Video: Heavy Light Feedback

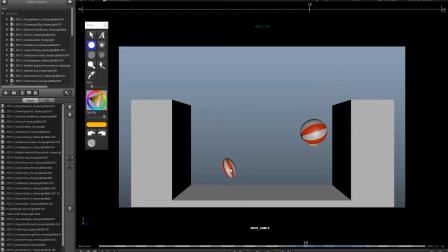[28:52]
So it feels kind of like we're missing out on acceleration here as well, right? So these two are so close together. Maybe what you should do is have your stretch pose here, have your squash pose here, and then here, get rid of this one, get rid of this one, and just have this one.
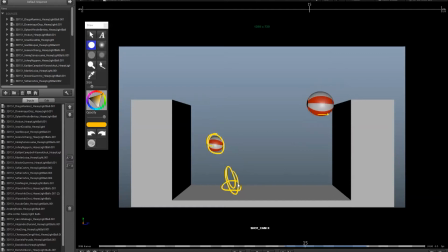[29:07]
So you go from here to the stretch and then to the squash. So that way you get much more acceleration in there. Okay. And then if you look at this arc, it feels a little bit sloped. It feels like it's kind of slanted a bit more this way.
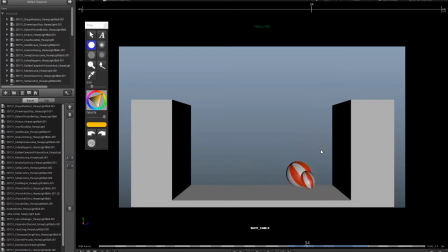[29:25]
So just double check with the motion trail on there and see, you know, again, evenly spaced, you could get more acceleration out of this. The spacing is too close before the impact. These are too close together. We should have a bigger distance. So again, you look at your impacts and say, okay, the frame before this one, I should be here. And
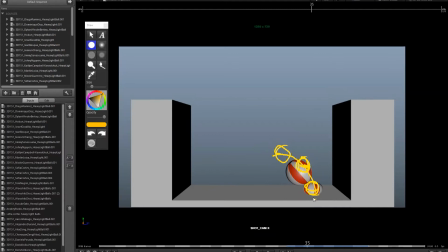[29:44]
I shouldn't have anything between here and here. That's going to be my big acceleration. And then I'll put all the other positions up here. The way you're hitting the wall is good. Bounces back nice. Just a little bit of sliding at the end.
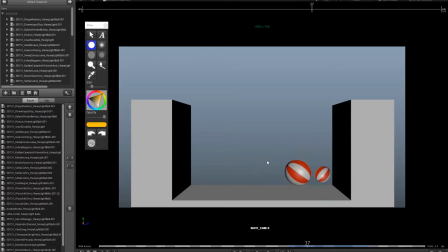[29:57]
Okay, so mostly it's just spacing in arcs just during the bounces. Okay, Yusuke? Okay, thank you. Yep.
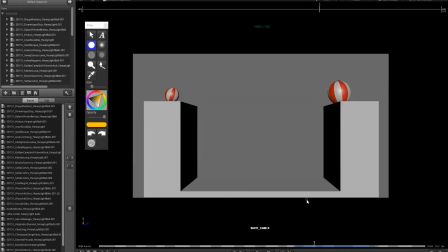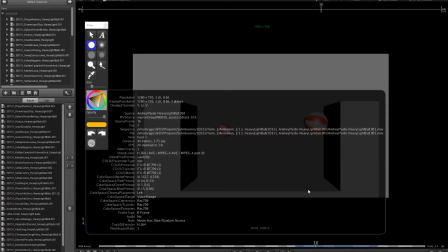[30:11]
Yeah. Andre.
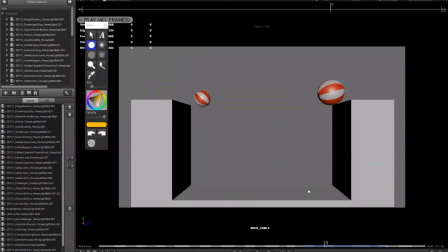[30:16]
Okay, so a little bit of stuff at the end there that caught my eye. So this one, it's sliding a little bit. It should be rotating a bit more to make it feel like it's sticking to the ground. Again, spacing's a bit even in here, and this part feels very similar.
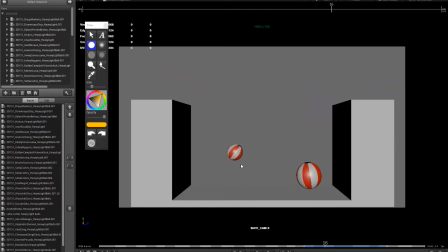[30:30]
It's a bit like a straight line. And then this is good. That's a good impact, right, with that big spacing gap. But watch this part. This feels a little flat. Got squash and stretch. That's good.
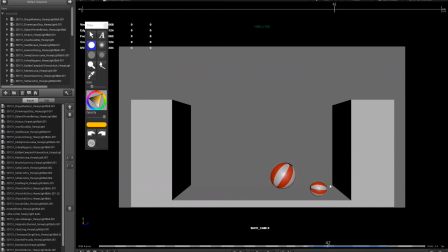[30:42]
That's a good gap. That's nice. Hit the wall. Again, what I would probably do here is just do one frame because it's a small bounce. Maybe just do one frame of contact where you just have it hit the ground. This might feel like it's sticking to that position for too many frames.
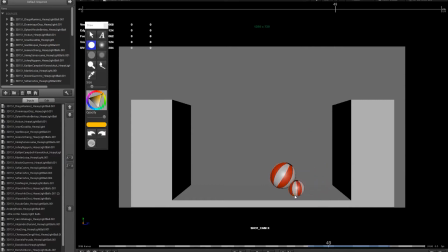[30:58]
Okay. And again, watch the spacing. If you look at the impact and the in-between, right? Very linear and very evenly spaced. So this one should be favoring this one, right? So if you look at where that one was, take this position and move it much closer to the high point.
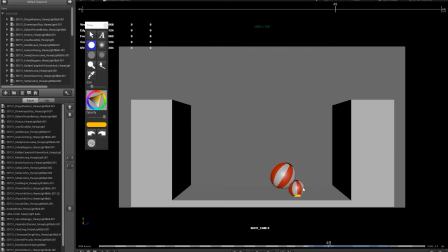[31:14]
You get a stronger acceleration. Same note here, just one frame on the ground, right? So just hit that and then bounce back up. And that'll feel a little better. It's a little bit of sliding, but pretty close. Heavy one. That's looking good.
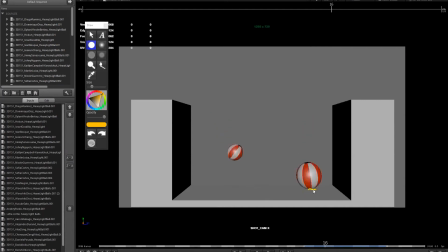[31:33]
Again, the spacing, what I would try to do if you look at the impact and here, that's good. So at least it is accelerating. Not bad. You could try to push this a little if you wanted to experiment. You could move this up to get a really big boom, really nice acceleration when it hits the ground.
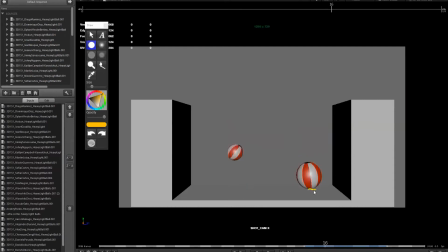[31:51]
I think here the trick is you have 2 frames up and then 2 frames down. That feels a bit quick. And then as well here, you have to really keep the high points a little bit closer so you get that nice bump and acceleration there.
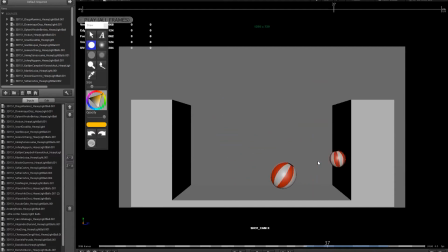[32:06]
But I think 2 and 2 is a bit quick. Try 3 and 3. It feels like it decays a little quickly, right? So it's when it just stops. I think you need more time for that first bounce and then maybe a couple of secondary bounces after for the heavy one.
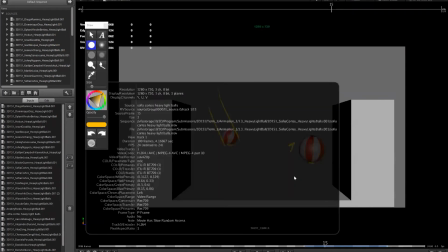[32:20]
Okay? Does that make sense?
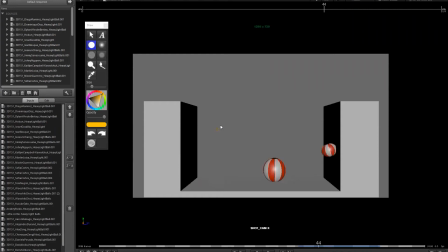[32:28]
Or was I commenting the wrong one again? Did I go all the way through to Sophia's?
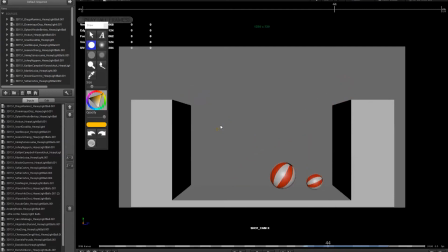[32:34]
Sorry, I think that was Sophia. That was yours. No, my last version was the older one.
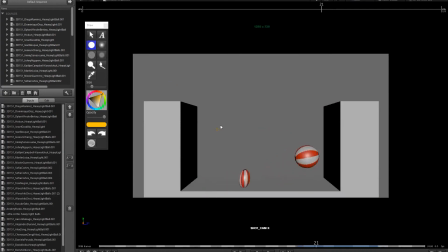[32:41]
The other one, okay. The older one. I got mixed up here. I let it play through.
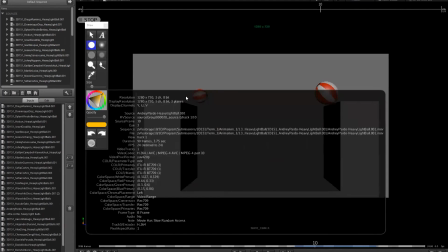[32:45]
Sorry, Andre. Okay.
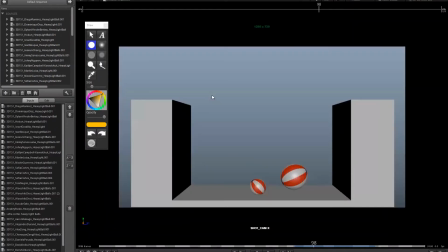[32:49]
Where'd you go? Am I looking at the right one? Andre. There you are.
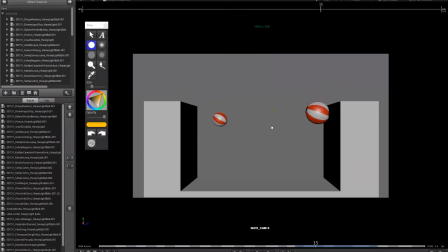[32:54]
So watch out for the contact. Evenly spaced in here. This is good.
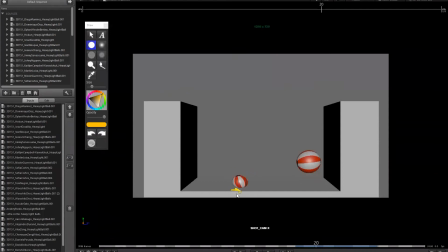[33:01]
We're gonna get the stretch and the squash, but it feels like we're sliding over, right? So look at that contact point. You see how that moved? That should be right here. So just take this position and move it over. And the same thing here, right? Keep everything anchored at that point. You got a bit of a plateau here.
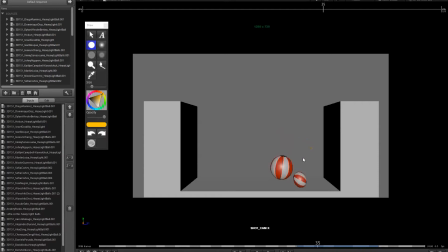[33:18]
So there's a bit of a flat line for a couple frames over there. So just watch the graph editor. Spacing's looking okay when you go into the impacts. You have bigger spacing, but I would still, right? You have a big gap. I would still move this up just a little bit more. If you look at where this position is, it's a bit even in there.
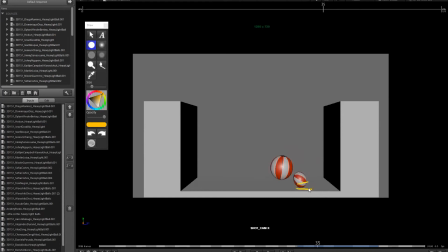[33:36]
Same issue here. We're sliding on the floor, right? So on the ground when we go up. And then here, I think that might be too many frames.
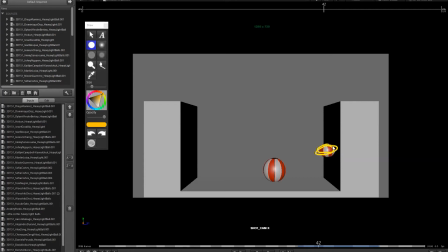[33:49]
So what I would try to do is, it looks like you're squashing, right? The squash, I don't think you need it. I would get rid of it and just go to a squash in this direction. So make sure you're using this squash. So instead of it going this way, go that way, right?
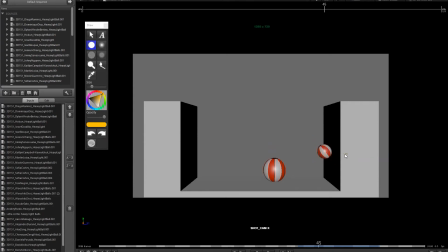[34:02]
So it should be a vertical stretch, right? Not a horizontal stretch. And then I would just put one frame, just one frame, and then bounce back. So it feels like we're sticking to the wall for too many frames there. It slows everything down.
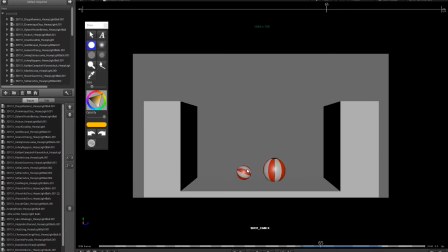[34:17]
And then here, this last bounce, I like the idea. This is great, but I think the amount, it feels too much. It feels like something is shaking the ball. So just take the height and just move it way down. So it's just barely noticeable. So you just barely go up just a little bit, just to make it feel a little bit like a vibration. Okay?
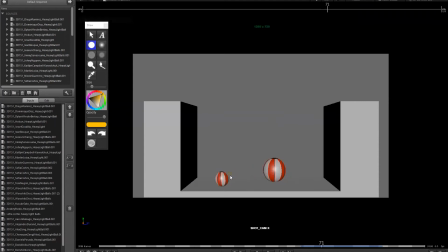[34:36]
And it feels like the ball gets a lot of speed going this way. It doesn't feel like it slows down. It's like it has a lot of energy until right at the end when it just skids to the wall. And again, it sticks to the wall and then it feels like something gives it a flick. So it's gonna pop and it just moves and just stops right away.
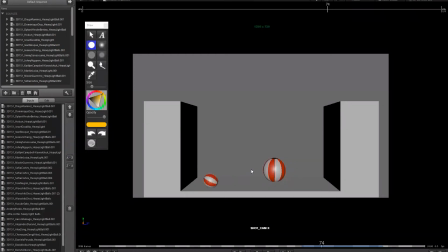[34:55]
So a little bit of finesse there at the end. I think it's probably easy enough to just have this thing roll and come to a stop before it hits the wall and get it to feel believable.
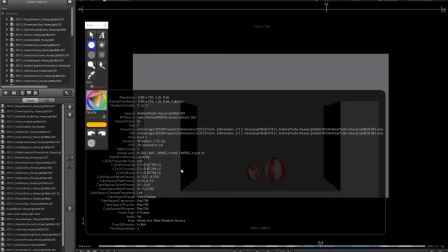[35:05]
Okay? Does that make sense, Andre? Yeah.
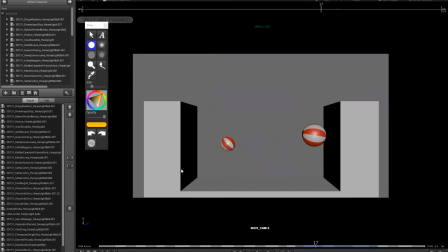[35:13]
Same thing with the heavy ball spacing. Right here, it's too close, right? So if you look at that and that, very even. So this position should be higher, right? Make sure that's a good gap to give you a good sense of acceleration to the ground.
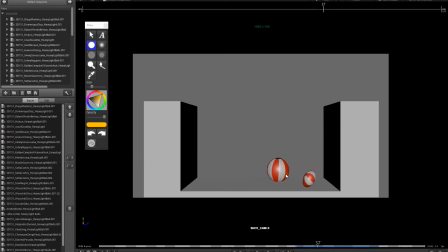[35:29]
And then just the way this thing comes to a stop, again, it's skidding and then it just stops dead on that frame. That needs a nice long taper. So it needs more time to kind of roll and settle, right? It just feels like it just comes to an abrupt stop. What makes it even more noticeable is that all the stripes are straight up vertical, right?
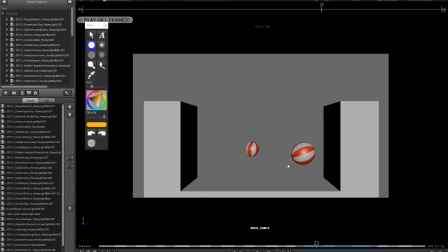[35:45]
So it just sends up a red flag. It's just like artificial. Okay.
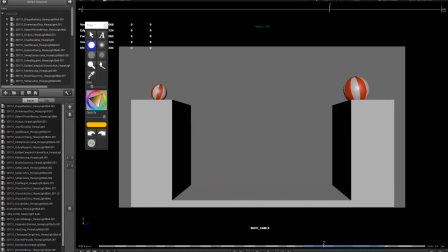[35:53]
Yeah. This one was Sophia, which we already looked at. And here we are. Aaron. Is Aaron there? Yeah, I'm here.
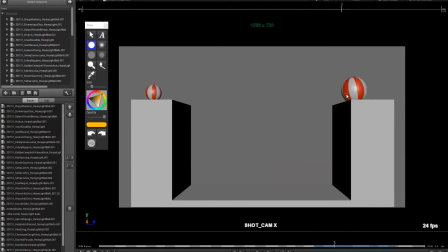[36:08]
So here, one thing I noticed, it feels like this object, it feels like it actually slows down just before it goes over the edge. So I would just try to keep that constant. I just get this sense that it feels like we kind of slow down a little bit here. So if you look at the distance you're traveling frame to frame from here to here,
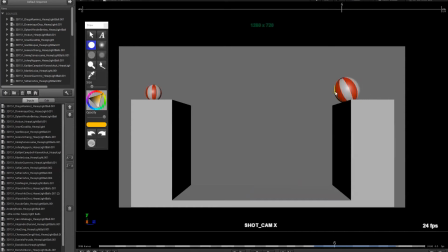[36:27]
right, it gets really close and then it gets bigger and then it gets shorter, right? So there's a little bit of push-pull right in there, just a little bit of space in there. Bounce is looking nice. Maybe over here, it feels a little bit like you could adjust the spacing on the ground.
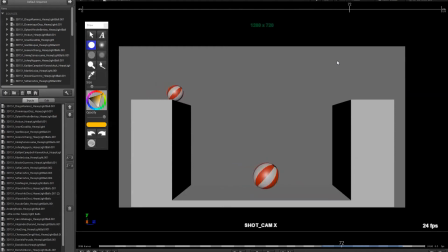[36:46]
It feels like we're kind of breaking a bit fast in here, but it's really minor. It's really close. Right in there, it feels like we get a little bit of a push right in here. If you look at the distance you're traveling per frame this way,
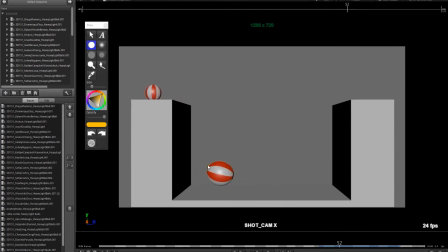[37:03]
right, really close, and then you get a big push here.